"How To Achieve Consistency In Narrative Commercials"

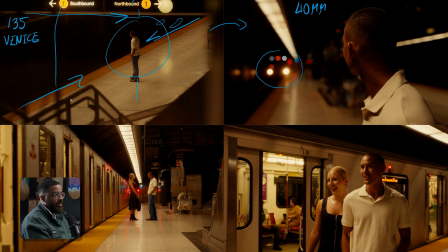[4:01]
In the sequence, this is how this shot, but in actuality, this was shot second because we were on a subway platform and we only wanted to get the shot in maybe 2 to 3 trains coming by,
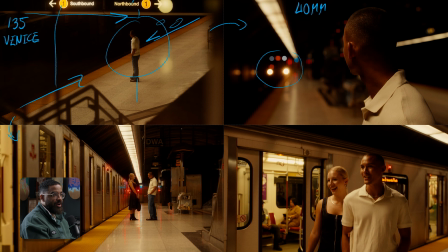[4:15]
because every time that we wanted to shoot the wide, we shot the whole entire wide of the subway train coming in, the girl coming out, and then them leaving together. So you would shoot that entire scene here, you shoot that entire action here again, shoot it here again, and then also shoot it here with some kind of intercuts in between.
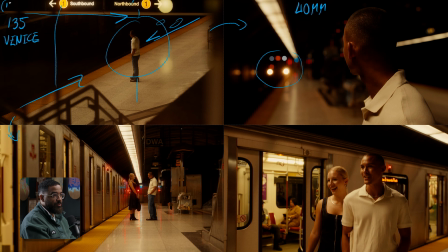[4:32]
So we kind of shot it in, I'll show you the direction of 1, 2, 3, and then 4. And this is how we shot it, but in actuality, it kind of flows of how this kind of flows. So like back to here and then here. So that's just something to keep in mind. And the main reason I did this is because of focal lengths.
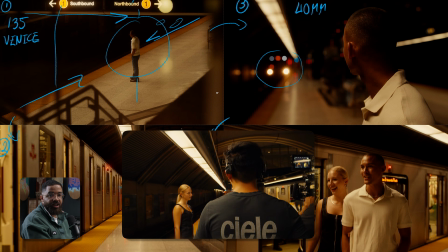[4:50]
The director and I are pretty aligned of what the story's supposed to look like already.
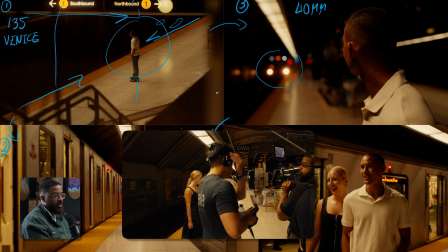[4:53]
So we knew that we wanted to get these telephoto wides of them kind of interacting and then him standing there. So we knew that exactly the action and everything from there. And then we swapped lenses and when we did the same action all over again.
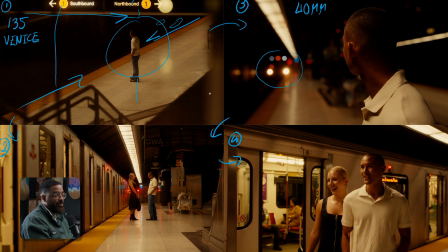[5:06]
So it's just taking that 5 minutes again at the beginning before we even start moving into things, aligning with the director and say like, hey, we're gonna stay on this long lens and get this reaction shot down here just so we can speed things up so I don't have to keep swapping between
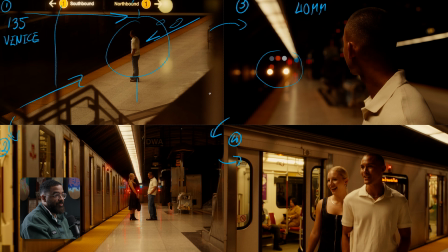[5:18]
lenses. Because I only had to do one lens swap here and not 4. So that really adds up in time when you're going back and forth. So now we're at this medium shot of him kind of looking down the tunnel. And then we have these nice strip lights and just a bunch of leading lines.
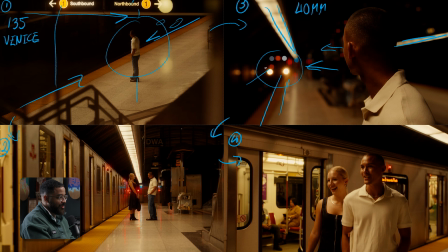[5:34]
And the location made everything easy of where we're supposed to be looking. We're looking also at him, but we're also looking at the strain of like, oh, what's he looking for? What's coming down there? And then just going into the whole positioning thing, I am going to stay on this side. I'm not necessarily going to hop my shoulder.
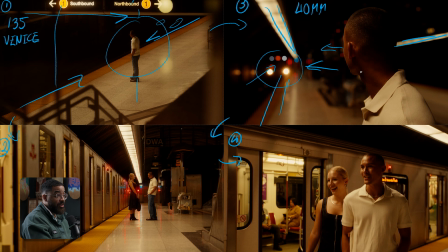[5:54]
And this is going to be another example that we're going to be looking at later when it comes to continuity and everything feels right. And the main important thing in situations where you don't necessarily have time to light is always stay on your subject's shadow side. I have all this light coming from here, and that's establishing where I'm going to necessarily put my camera.
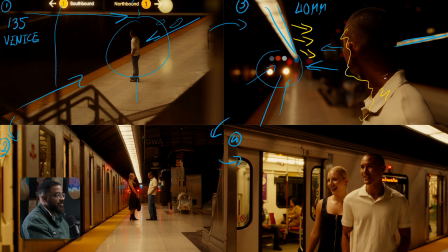[6:12]
It gives me a nice light on this side, which it's kind of ugly when we look at the colors, but just how the colors push it and everything looks pretty well balanced. And then we have this natural fall off and shadow and heavy contrast on the other side.
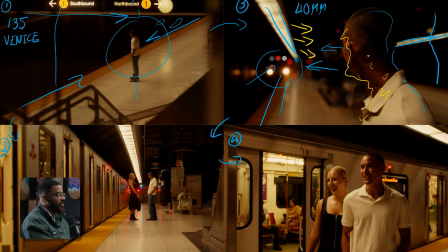[6:26]
I don't remember if this point we just had somebody walk in a floppy here, but if you wanted a different contrast ratio, you could 100% do that. Or if you want it a little bit lifted to pop him out even more, but this light pops him out just between the contrast ratio of that. We're not necessarily getting any light from this because it's so far away and the light is pointed directly down.
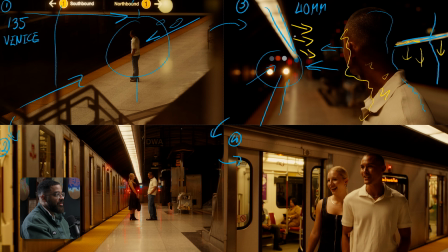[6:45]
So this just goes into positioning. And then if you wanted something that was like less intense or even more intense, this is just the distance that you walk your talent in and out of the light. But I was mainly focusing on like keeping an interest on third and then the other third, and then building interest with my frame in terms of things that were basically giving me more depth.
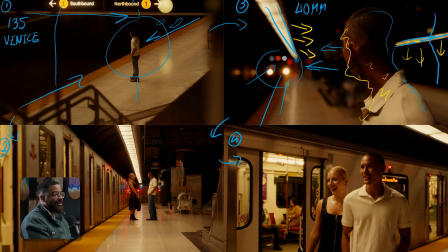[7:02]
And then we jump to this. This is kind of more considered a little bit flat just because this is more of a profile shot, but we're more considering the story in this case and not necessarily the cinematography. A lot of times when you're trying to get good scene coverage, not every shot is going to be beautiful, but every shot should have intention of telling a story.
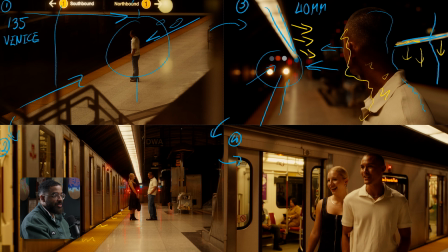[7:21]
If I look at this, yeah, I have interest with all these kind of light and dark patches here, but this is inherently a very flat image because there's a lot going on. And my focus plane is here, but there's everything that is just flat. Those are what profile shots are usually. And because I'm so far away on a long lens, again, this is the 135,
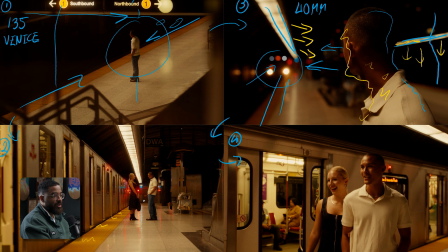[7:39]
I'm basically set at somewhere between where they are and infinity, and then kind of everything is in focus. It's still a beautiful shot, but when we compare it to something like a medium close-up like this, or this other one, or this other wide shot where we built the depth and interest with everything in the frame, it's not as basically deemed cinematic.
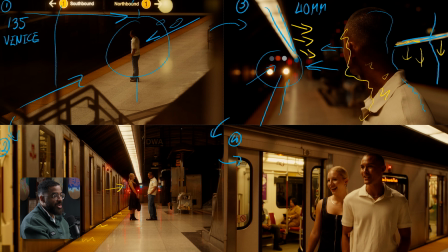[7:58]
But again, we're focused on the story of her walking out, this genuine reaction, them excited to see each other, and then going on for this date. We had a bunch of lenses in our kit, and then we only brought one case with us.